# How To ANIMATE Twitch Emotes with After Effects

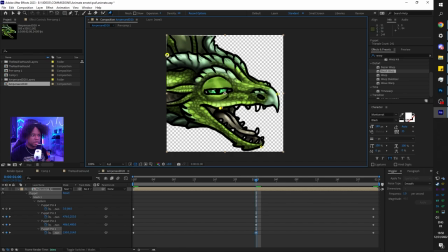12:12 so like elsewhere select that one move it up and also move that one up a bit right and then we're gonna do that let's play nice
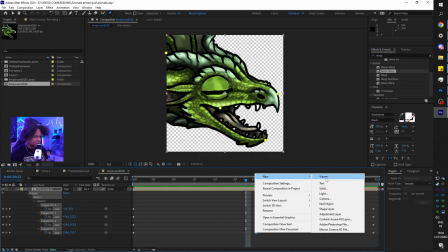12:26 select everything in the middle and this one we want to easy ease so that the movement is a little bit smoother that
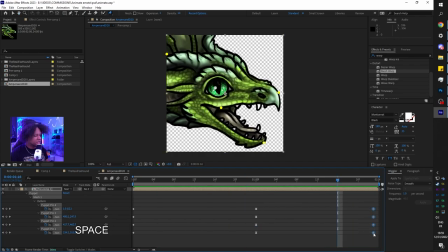12:37 simple we can ease in for that one
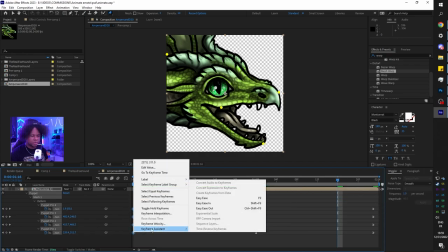12:41 for the last ones and we can ease out for the first ones everything should be super smooth
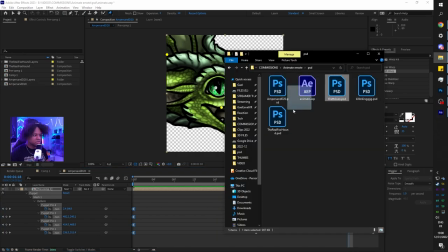12:50 all right that easy next one we're gonna go with uh brett sloan click okay double click on it and here
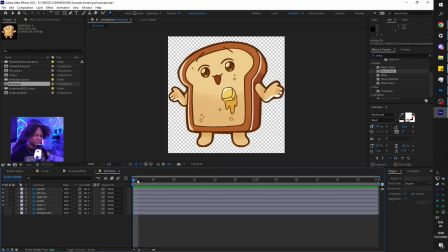12:59 it is oh yeah i don't i straight up have no idea what i'm gonna do with this one but let's do it and delete the layers that I don't need we're gonna move that butter up and down press P for position go to the beginning position and add a key frame select both key frames we're
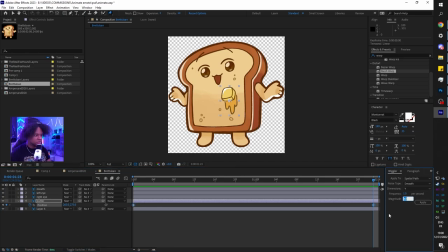13:16 gonna do the wiggler thing this time we want yeah 10 on the y-axis click apply play it okay tiny movement all right the right eye maybe i want it to grow a little bit so let me go ahead and press s for scale
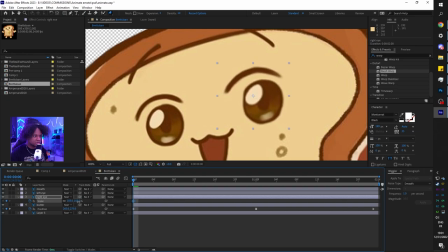13:36 holding space bar here to move and let's see what happens if i do this all right that's not bad ctrl z let's go at the end add another keyframe and in the middle we want a little scale nice now i actually want this eye to also follow
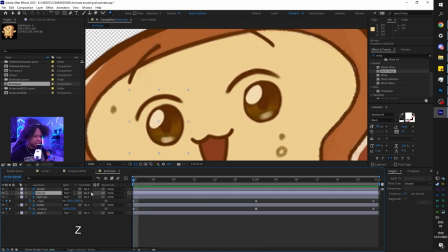13:53 suit so i'm going to go to the first position i'm going to go on the left eye click on the pick whip and then link that to the right eye so it should follow it a little bit
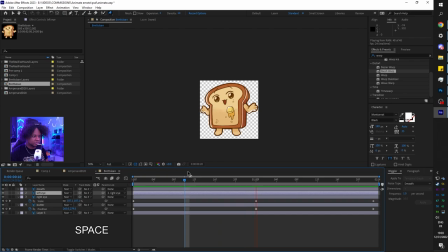14:06 let's see how that looks it does not look great i'll admit let's maybe link the mouth to it
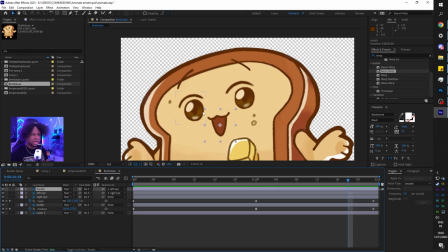14:15 hey you know what it's not that bad uh let's go to the mouth and i want to stretch it out a little bit and we're going to use our puck our puppet tool again one
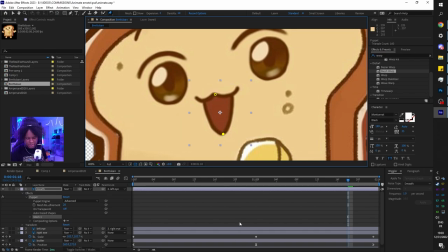14:24 here one there press you i forgot to set
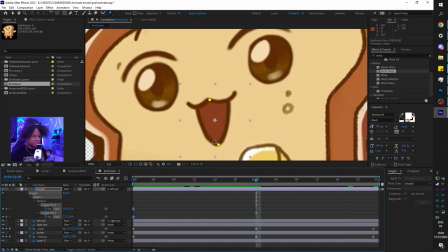14:29 the timeline as that i want to select this one and i want to make this pretty big and then copy the first keyframes place them there um
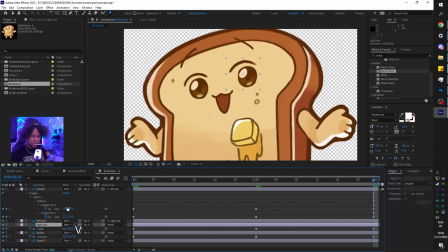14:41 since the right eye is the only one with the actual scale what we can do is first of all we can limit so it goes from 100 to 117 we can make that way smaller right a shortcut to have the easy ease is f9
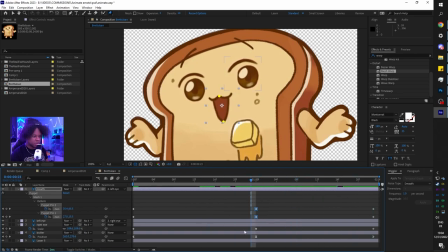14:54 while you have those things selected the keyframe selected and we're gonna do that in the middle here just easy ease everything and if you would like a little bit of a delay what you can do is just delay select those this mouth stretch thing and put it a little further you
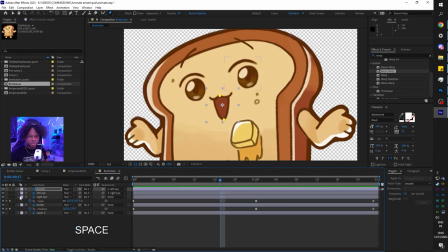15:14 can barely see it but it doesn't matter um okay what else do we have bottom layer is the the whole bread thing and we can add a couple of puppet puppet pin tools right there like the elbow the hands we can move that a little bit go in good fashion i didn't pay attention to
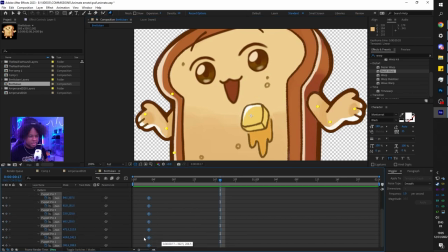15:30 where i was in the timeline so i'm going to select everything bring it to the middle go to one move just a bit select all of the first ones and paste them at the end okay easy ease with f9
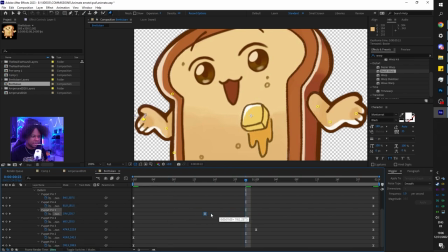15:54 and for this one you can just move them wherever you want so that the hands are not necessarily synchronized all